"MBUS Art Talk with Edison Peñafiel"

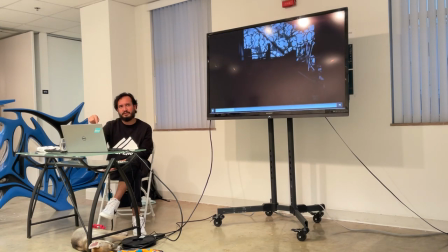(20:12)
size of this installation was like probably the room was 25 by 25 feet by 17 so it
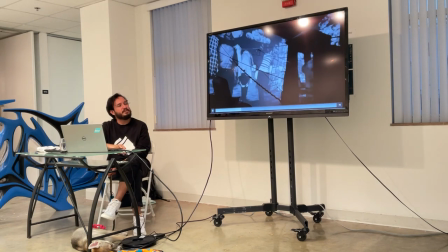(20:26)
was very potent to include this dishware like this China cabinet from our
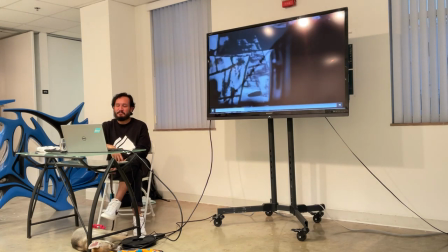(20:32)
grandmother's two persons that came out of the
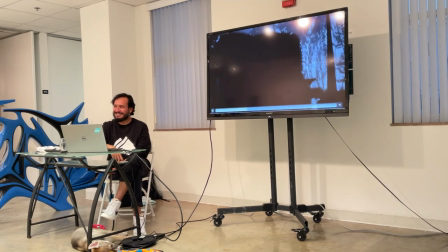(20:37)
installation came up crying because of that this
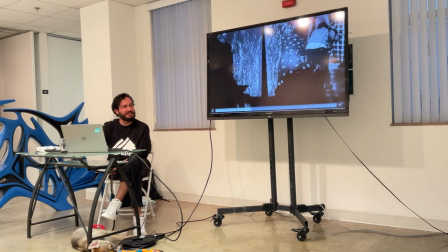(20:42)
is one of my favorite pieces that I created
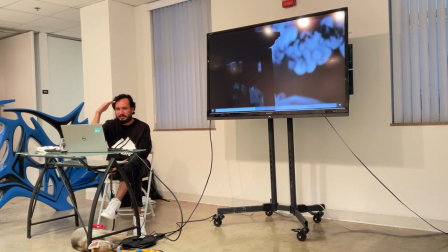(20:50)
and you see these kids there just to reference the size of the face of
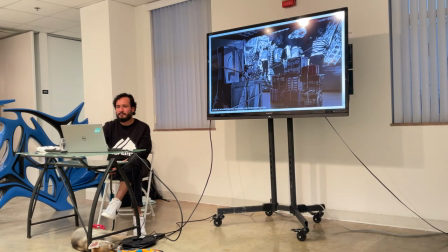the installation so also bringing this aesthetic of the installation of the video into the the real world right
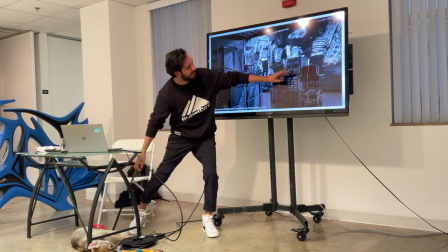(21:15)
I painted these crates with the same aesthetic but mixing it with real objects, like the luggage and all of that.
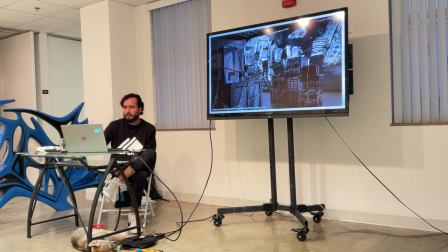(21:27)
So it's kind of like a hybrid world and alternate reality.
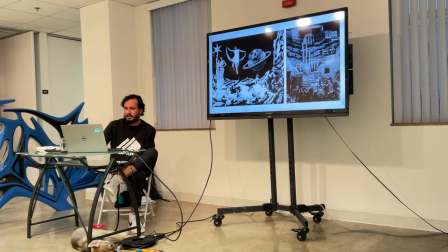(21:35)
So here are more references again from early French cinema and German expressionism films that use props and design,
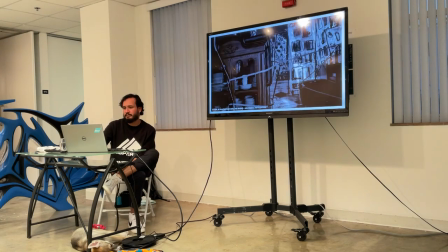(21:43)
set design, which is kind of what I did here.
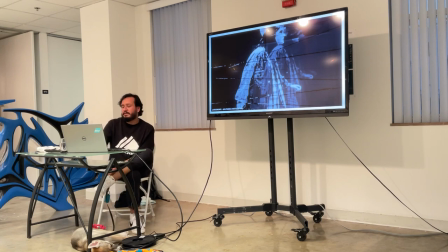(21:50)
This is LAND ESCAPE. This was created during the North Residency at 100 West Corsicana in Texas in 2019. This multimedia installation is composed of multiple digital projections on chiffon fabric, sound, and a fence of Texan barbed wire.
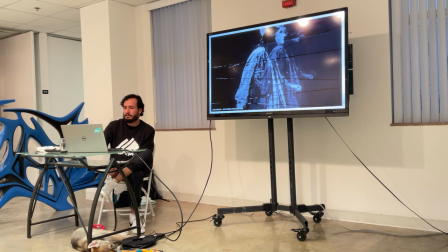(22:12)
This piece was presented during the South Florida Cultural Consortium Exhibition at the North
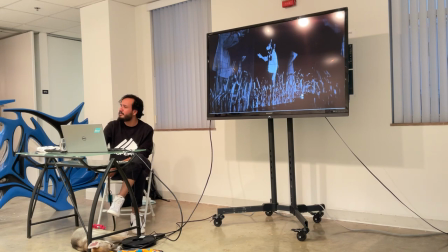(22:21)
Miami Museum. MOCA. So this is a video documentation of that piece but in Corsicana in Texas.
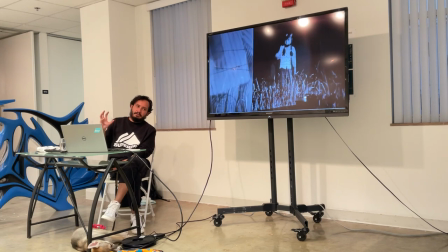(22:34)
So there was something interesting that happened to me during that residency. not to me, but with the space,
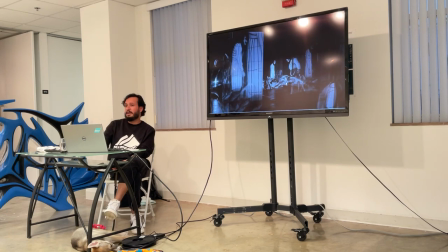(22:39)
because this was a historic space built by the Bob Fellows, which is a fellowship, kind of like the Masons,
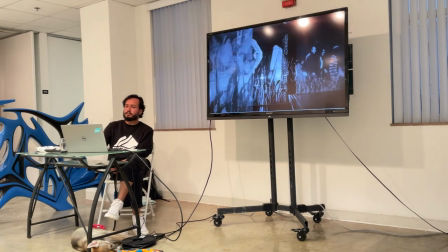(22:48)
and on the third floor, which was my whole studio, they would do reenactment of Old Testament stories,
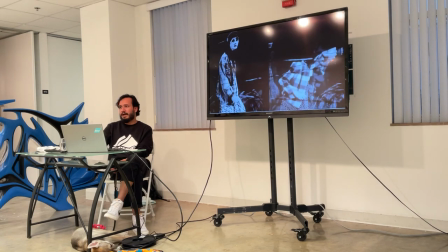(22:55)
they would do rituals of initiation, and they would have this small closet with this normal door,
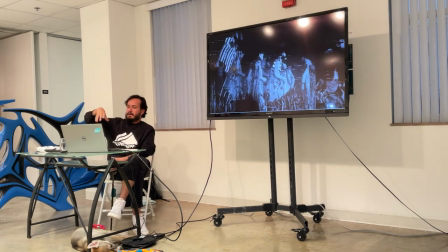(23:03)
but on the side there was a rectangle opening. I didn't know what it was.
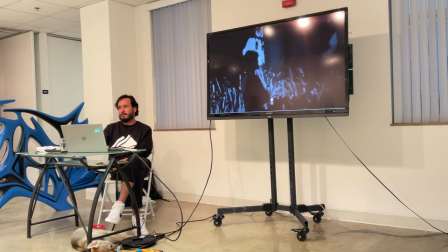(23:09)
So I asked Kyle, the owner of the residency, and he told me that they would do projections with magic lanterns like a hundred years ago.
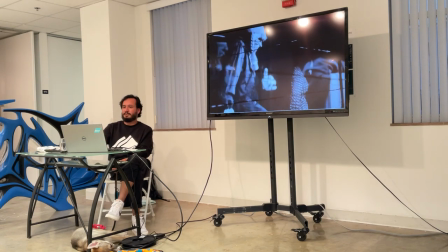(23:18)
So all of that made sense to me in creating this piece with the reenactments of Old Testament stories, Exodus.
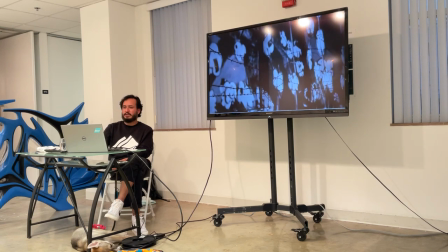(23:28)
The rituals of initiation, the ritual part is like repeating something
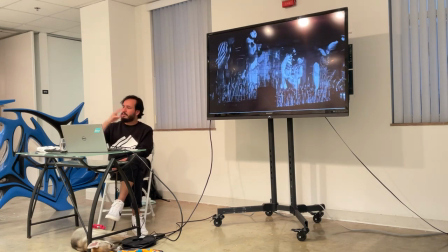(23:35)
never ending so these people walk forever in this landscape in a perpetual loop and the magic lantern of course I'm using digital projections now
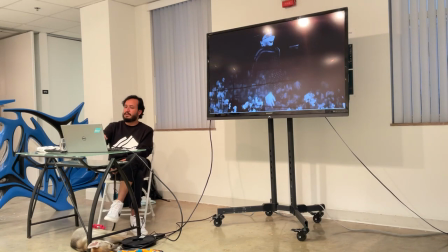(23:46)
the landscape goes from a grass field to this cotton field that you see here then boulders or rocks and after that there's water so my characters end up walking on water.
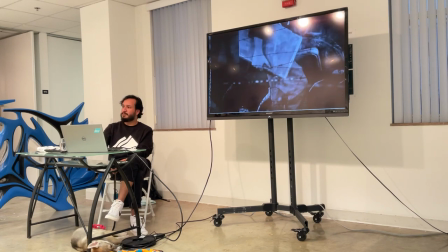(24:00)
So what is the desperation to escape, right?
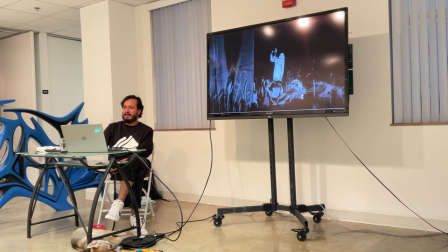(24:06)
That they even have that quality of walking on water.